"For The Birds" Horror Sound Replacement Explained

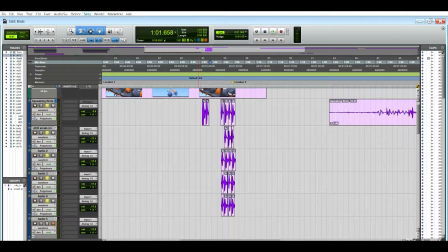4:10 Nope, that's all right. Cool. I just forgot to turn on the speakers. That would do it. Smart.
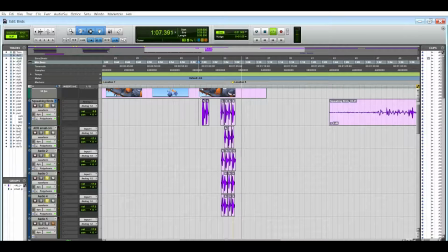4:27 So that's what it sounds like in this video, but we're just gonna show a few things in the elastic properties. So each of these have been changed in pitch. So we shifted it up a semitone, this one.
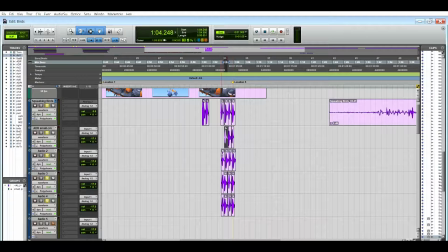4:45 Let's see, this one is down 5. This one is up 2. And then
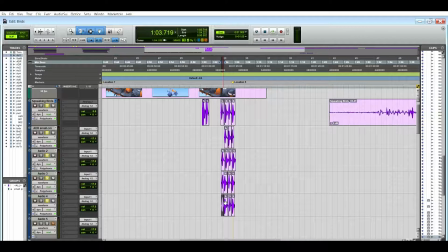5:00 This one is, let's see, down 1, and I don't know whether this one has any on it. No, that one's normal. So the reason that it is in polyphonic is we had to commit to the varispeed one, and then we could change it to polyphonic,
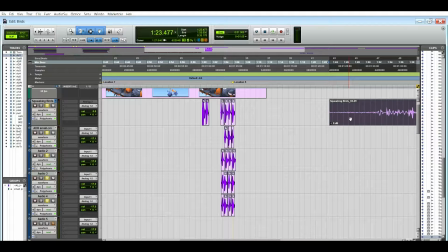5:18 and then we could shorten it back up so it was a reasonable length for a bird making noise. So that is how we did that.
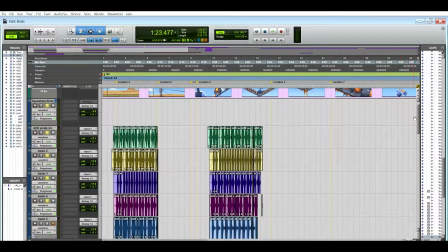5:30 It also got used in the ADR for the large bird.
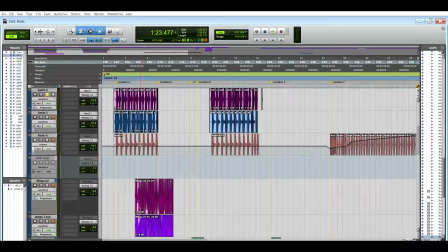5:35 Did I accidentally hit the one that actually has sound in it?
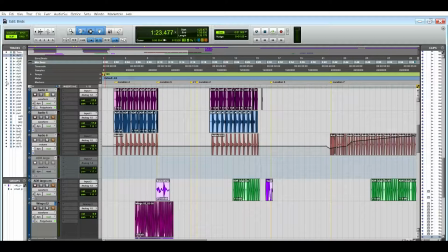5:40 Well done. So, that one, the
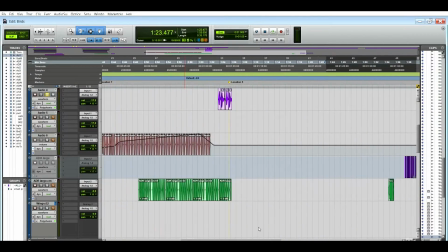5:47 track that's inactivated is just the one that I did the initial editing on.
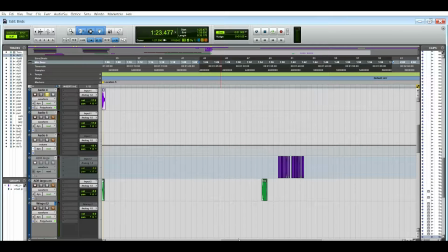5:52 Here, as you can see, zooming in,
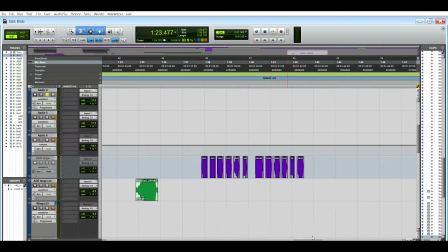5:57 I had to cut it all up because I couldn't get, a time didn't suit for me and the voice artist for it. So he recorded it on his phone. It was an iPhone, and he sent it to me, and I just cut out all of the noise I didn't want.
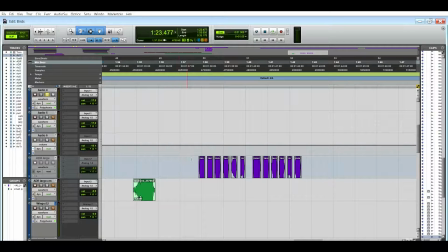6:14 So there was a lot of white noise in there and other people.
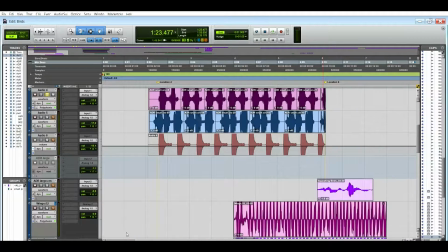6:18 So I'm gonna hide that track over here. Cool. So it also got used here, this water bottle,
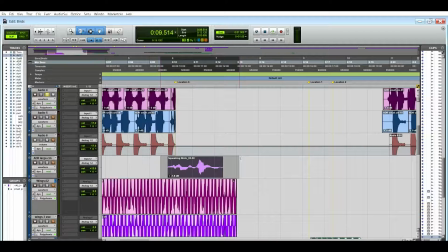6:31 and it was because in the original clip there is a sound which warns the birds, and it makes sense because the little birds start looking up. So I forgot that I had things soloed.
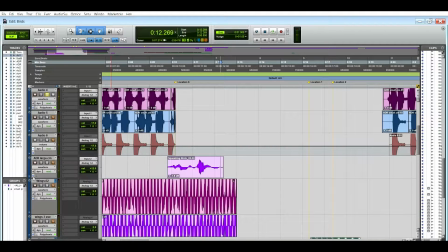6:45 Well done me. Let's listen. So that's quite loud, and how I did that was I went into volume and I just did some small automation for that so that that would always be louder than the rest of it.
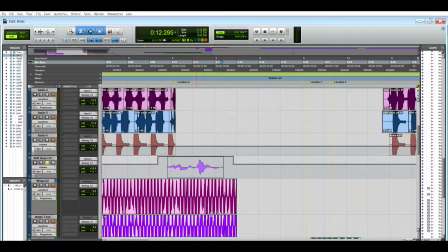7:00 I just wanted to make sure that was really heard, because when I put up the clip gain, it then distorted it really weirdly and it just didn't have the right noise. I'll just show you any more than what I already did. If I did it any more, it
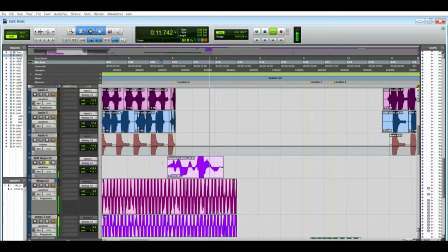7:17 just didn't sound right. So I'm just going to undo that. Cool. There's also a small thing here.
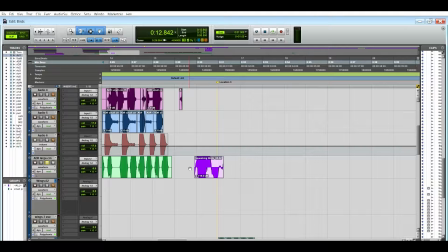7:24 It is meant to be crazy because it's the bird making a sound, so I wanted that weird sound, so we'll just listen to that. So I wanted that clipping sound in there. Cool.
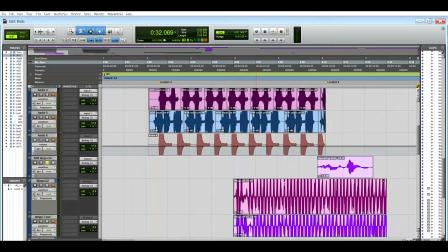7:39 So I'm going to talk through the small birds now, just so we can get a clear idea of what it was.
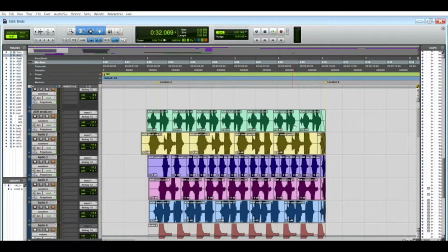7:45 It was also recorded by the same vocal artist. I am just going to copy this so I can put it behind it, and I'm going to drag this out fully so we can see the full clip.
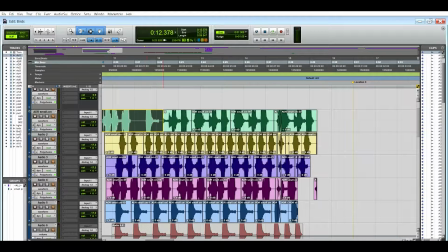7:58 And I will, and that is it.
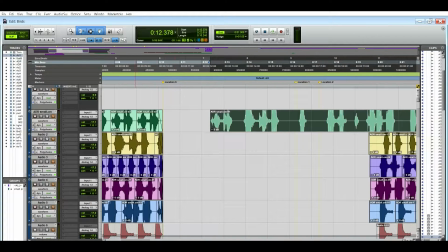8:03 So it had a lot of white noise in it too, so I also
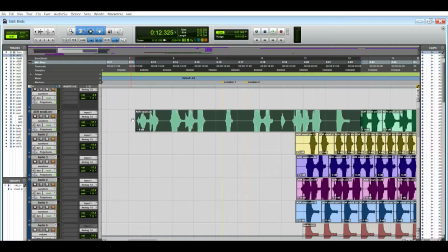8:09 did all the digital silence in it, and that is why there's completely straight lines in between.